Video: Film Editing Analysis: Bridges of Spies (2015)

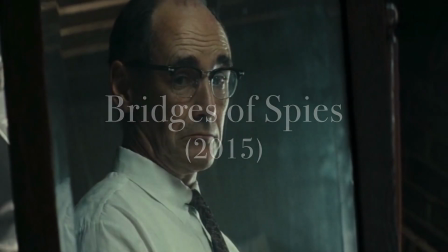2s
In the 2015 Steven Spielberg movie Bridges of Spies,
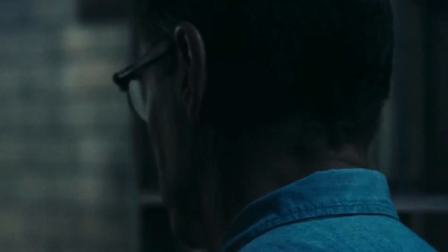6s
there are a number of film editing techniques that are extremely well executed to help develop the story and accentuate the emotion.
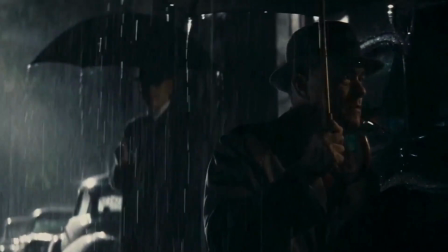13s
In this particular video,
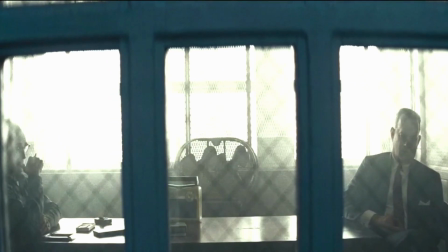15s
we're going to look at a few of them that can be great learning lessons for all of us and can hopefully help all of us with our video editing assignments in the future.
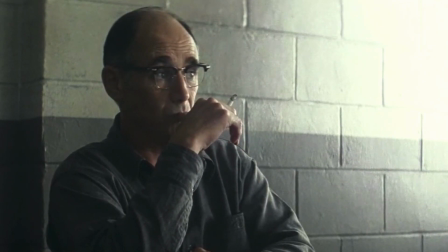23s
So, without further ado, let's get started.
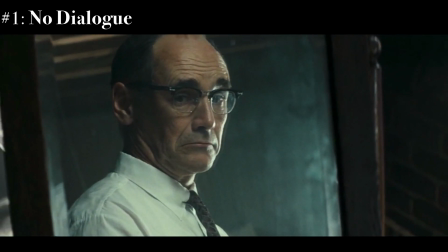29s
In the beginning sequence of the film, for almost 4 minutes long, there are no conversation taking place at all.
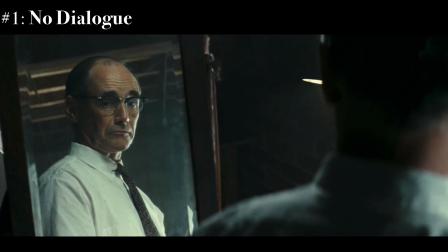35s
No words spoken, no dialogues exchanged whatsoever, and all we're seeing are the main character's expression and emotion,
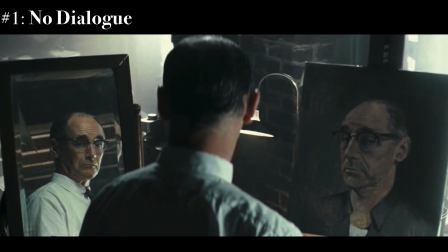44s
and all we're hearing are just the ambient background noise.
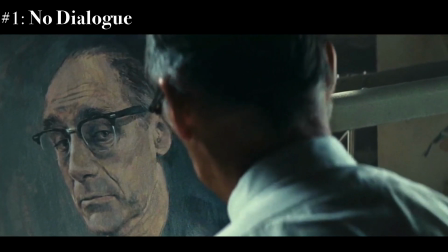49s
This is an extremely powerful technique to engage the audience, to keep the suspense going.
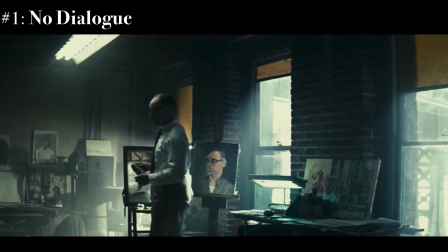55s
And my favorite scene in this sequence is when the spy himself decides to pick up the phone,
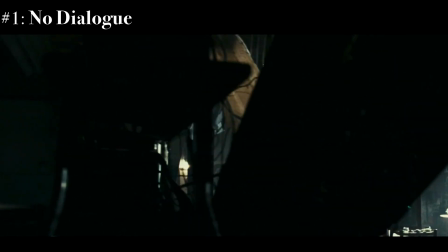61s
which has been ringing off the hook, and
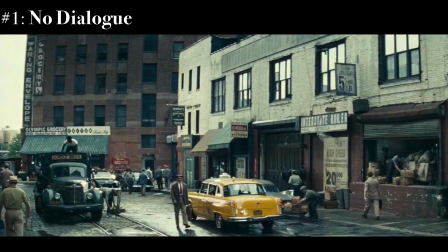69s
exactly, and we still hear nothing coming from the other end of the phone. This is done on purpose
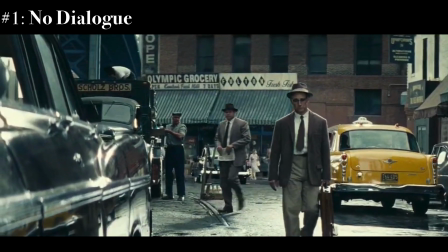74s
to really accentuate the mystic vibe surrounding this character,
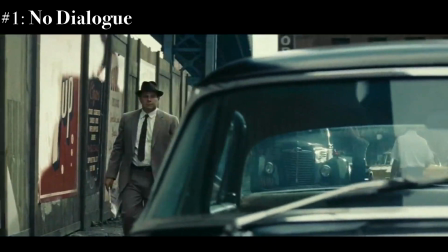80s
and it's just well executed in the right context to help really deliver the emotion.
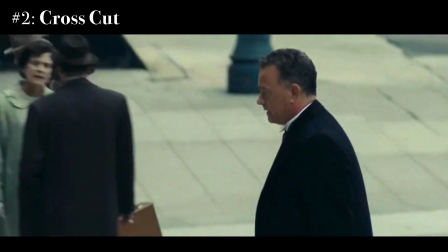89s
The second technique is cross-cutting or parallel editing. This is one of my personal favorite video editing techniques of all time.
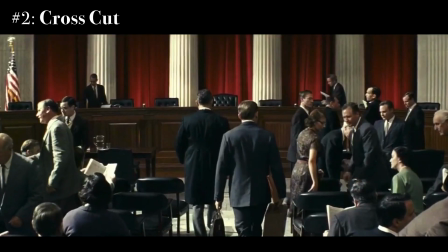98s
In this particular sequence, what we're seeing essentially are just two different stories.
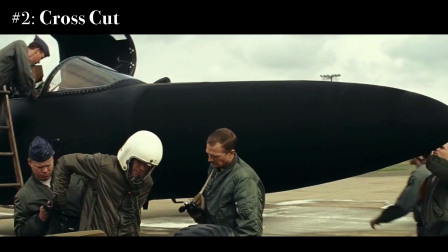102s
One of which is James Donovan, played by Tom Hanks, going to the Supreme Court.
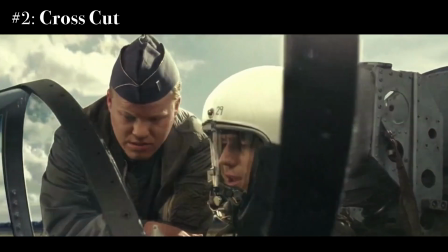107s
And the other one is the pilot getting into the aircraft to get ready for his mission.
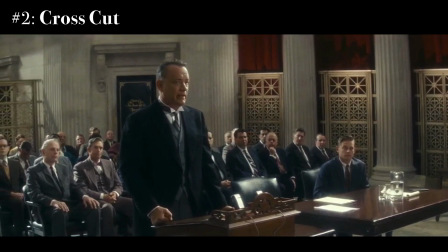113s
Now, when we look at this sequence more in depth,
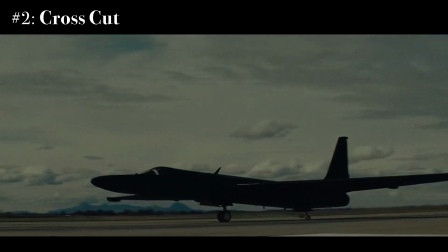116s
we're going to see that essentially there are just two different stories, but happening at the same time.
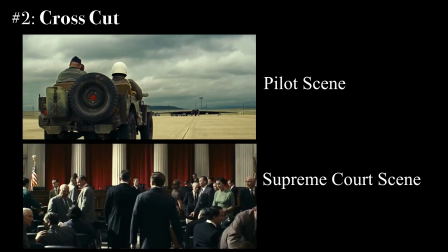122s
And instead of just telling one story after the other in a linear fashion,
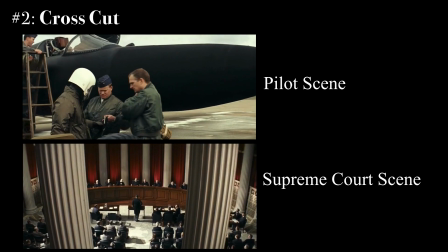128s
they switch back and forth between the two to really help accelerate the story development and also engage the audience.
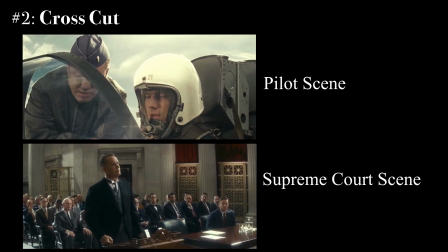136s
This is a very powerful technique that's also used in a lot of great Hollywood movies.
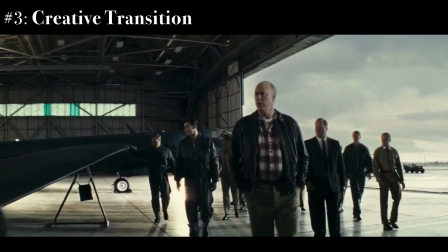144s
The last technique we're going to look at here is creative transitioning, and it is used quite a lot in this film.
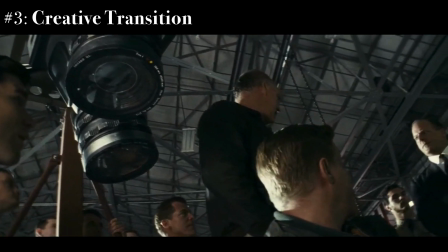149s
Now, in this first example, where the CIA agent is showing the pilots all the gears, the items you'll need on your mission are over here.
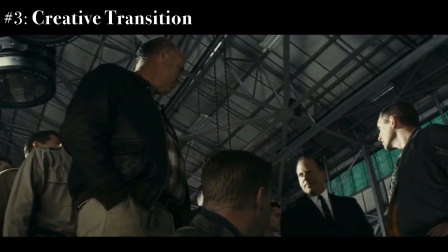156s
And instead of actually showing all the gears,
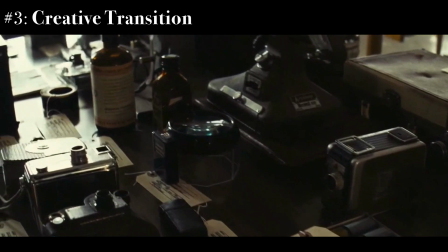158s
it cuts to a scene where James Donovan and his associate are inspecting the gears that were seized from the Soviet spy's apartment.
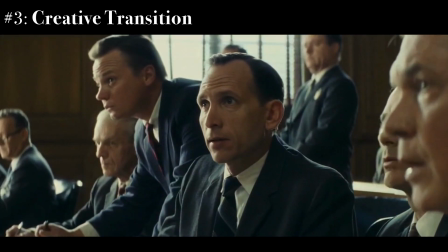166s
Now, in the second example, where the judge enters the courtroom, all rise.
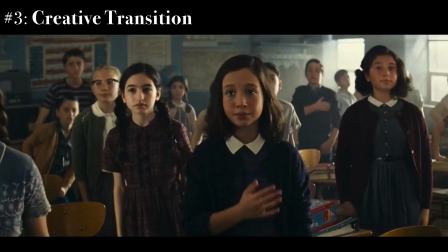174s
And instead of showing people in the courtroom actually standing up,
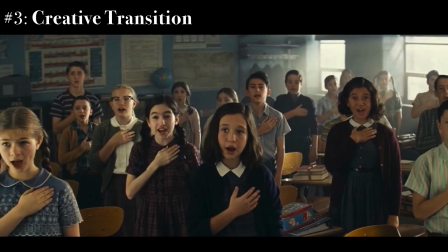177s
it cuts to a scene where school students are standing up instead to pledge their allegiance to their country.
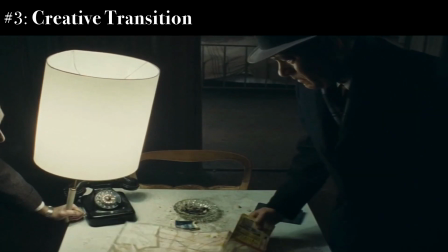185s
Now, in the last example, a CIA agent is showing James Donovan a map of East Germany, and as James picks up the map,
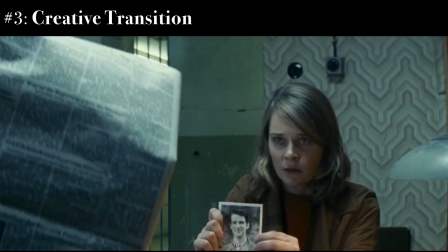195s
an associate of mine. It immediately cuts to a scene where a prison guard from East Germany is flipping through his newspaper,
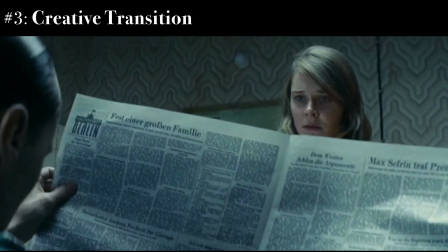202s
and the American student's girlfriend is asking him about her boyfriend.
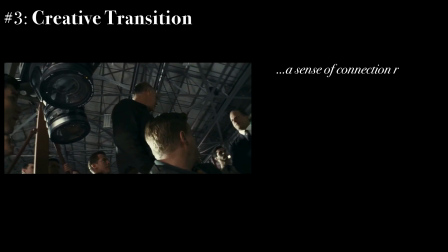207s
Now, in all these three examples, what they have in common is that as it cuts into a new scene, which is a completely different sequence,
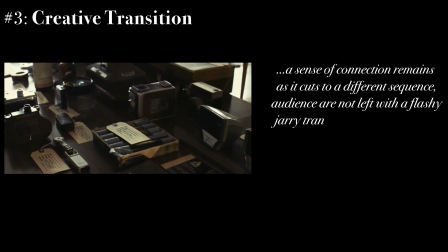216s
there is still somehow a level of similarity and a level of connectivity to the previous scene.
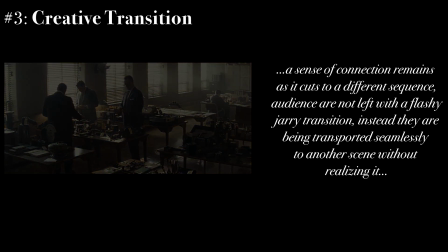222s
And that level of similarity is rooted in terms of sound or motion or the content. And it's just a masterfully done technique.
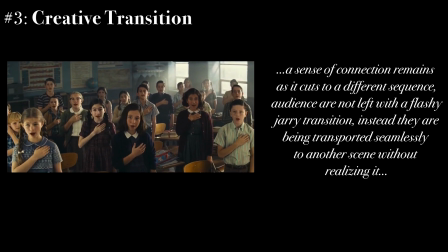234s
It can be tricky, but it's beautifully done to lead the audience to a different story, a different sequence,
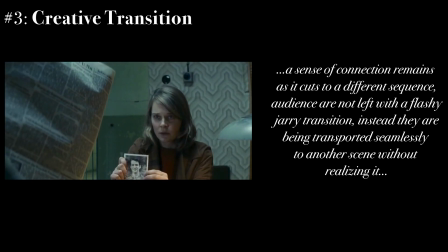244s
without making the transition feeling jarring or without letting the audience feel disconnected.